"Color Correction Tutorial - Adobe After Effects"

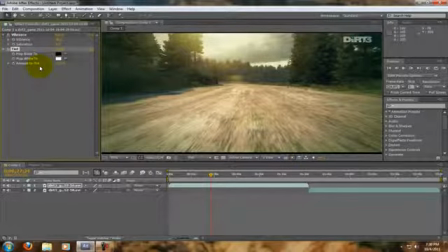Like, obviously, but like if you want it to look like it's in the morning, evening, if it's cold outside or warm outside, you can add a tint to get it to look the way you want. So this is a morning scene. It's bright yellow, smallish tint.
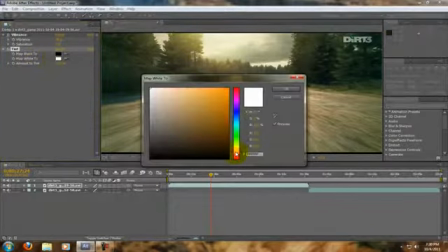So if we wanted to make it look like it's evening, we pick like a goldish color,
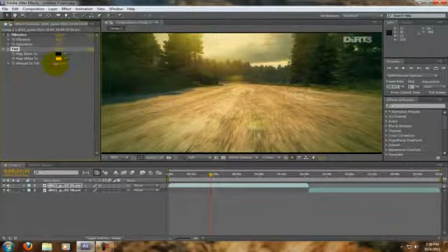kinda, and obviously that's a little over tinted right there. So about 13.
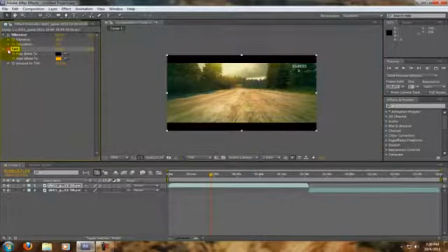So as you can see, from here to here, everything looks a little more goldish like, and that kind of gives it more of a
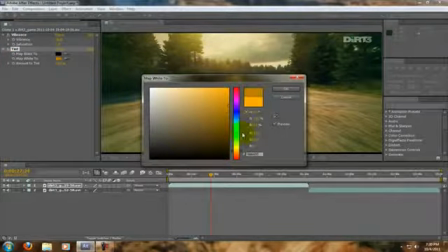evening like feel.
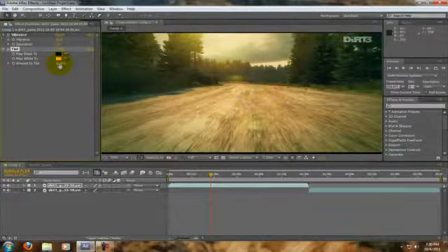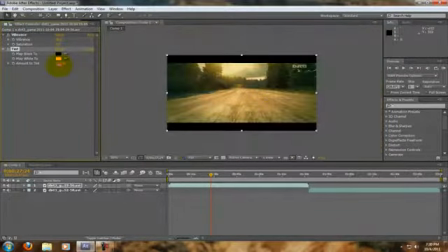So yeah, so that looks pretty nice actually. Maybe a little too much. Yeah, so that kind of looks like evening.
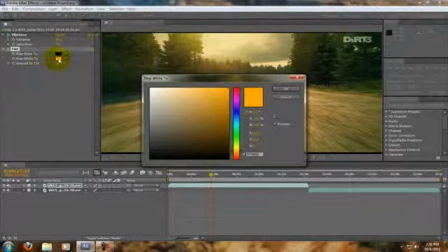You want to typically change the white color because this is going to change
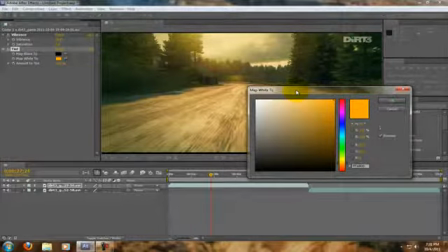pretty much all the colors you can see on the like highlight spectrum. That's what it's going to change. If you change the black, it's going to make the shadows change a different color. And so typically you want to stick with white. Shadows kind of just makes the darker colors look more like something.
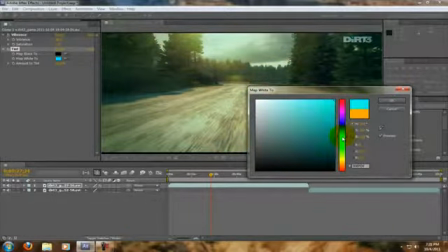So, or like if you wanted to make it look cold outside, adding a bluish filter would kind of work here.
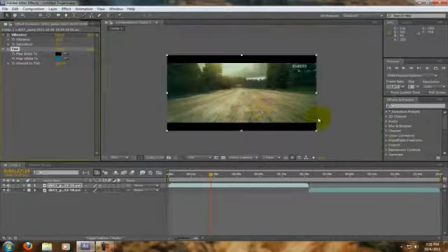But it's kind of a bad idea for this particular video because it's quite obvious that it's sunny outside.
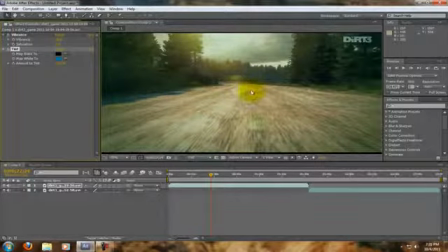So it doesn't really work that well. This would be perfect if you were trying to, like if you were working on a scene that involved rain or cloudy outside, but obviously not because there's sun right there.
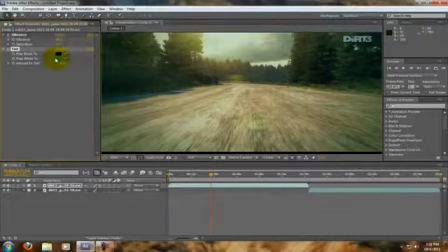So it doesn't really look very good. But typically if you're going for a cold scene, you'd also be desaturating it too. But right now I'm teaching you how to saturate it, so that's kind of counterproductive.
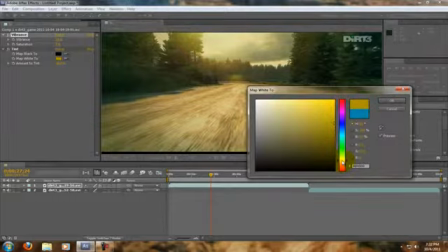Anyways, so let's say we wanted to go for a nice tint here. Just to kind of make it look like evening a little bit more.
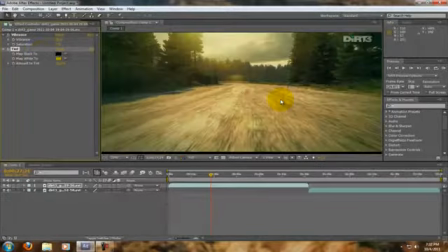Now, obviously I'm not spending as much time on this as I wanted to. Like, if I really wanted to make this look like evening, I would really mess around with the color a lot more just to get it just right.
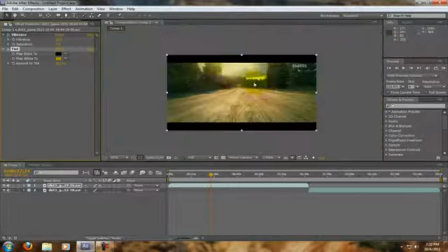But, you know, for the sake of time, I'm just going to say this is basically kind of how you'd want to do it.
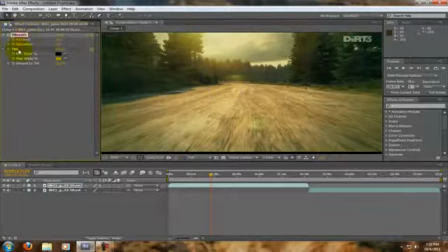So once you have your color looking the way you want to, I mean, you don't have to add a vibrance.
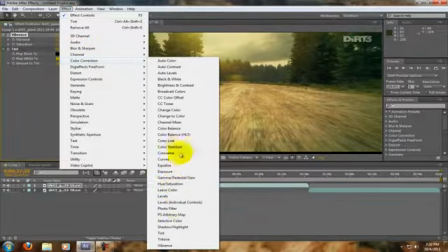You can go in here, go straight to hue and saturation if you wanted to change that. And you know, you can mess around with a lot of these. A lot of these can do the same things or can do different things. You know, maybe add an exposure.
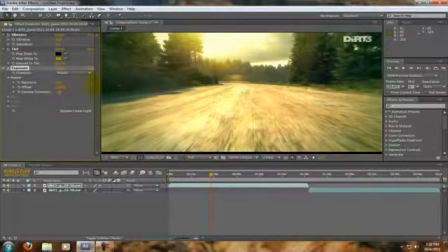It does exactly what you think it does. It allows you to have more light being exposed or less light being exposed.
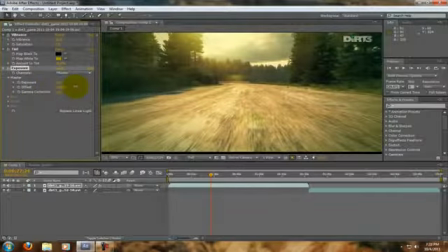So if I wanted to make it seem a little brighter outside, I could do that. So it's kind of your choice, really. It's all about getting it to look exactly the way you want it to look.
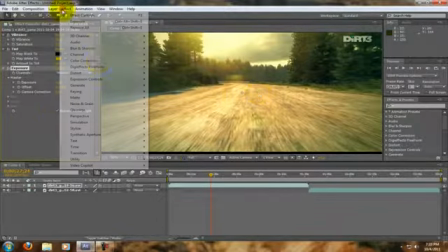So pretty much when you have your color going and everything, I like to add a nice curves adjustment at the end
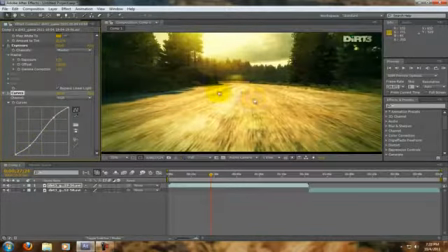just to give there more depth. And you see right here, I like it when it looks a little more overdone like this. Like this is a little too much, but I kind of like it. However, that's just me. That's my own personal preference.
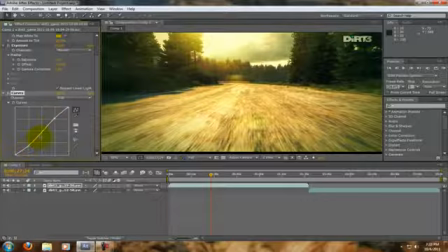I'd say most people might want to go for a smaller S curve here. I like to put one in the middle to kind of mediate it a little better.
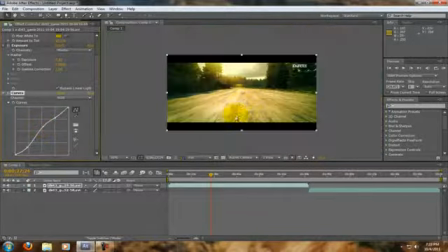I like a video with harsh shadows and harsh lights. I don't know why. I think it looks nice. So it's something you can do. You don't have to, obviously. This is all up to you.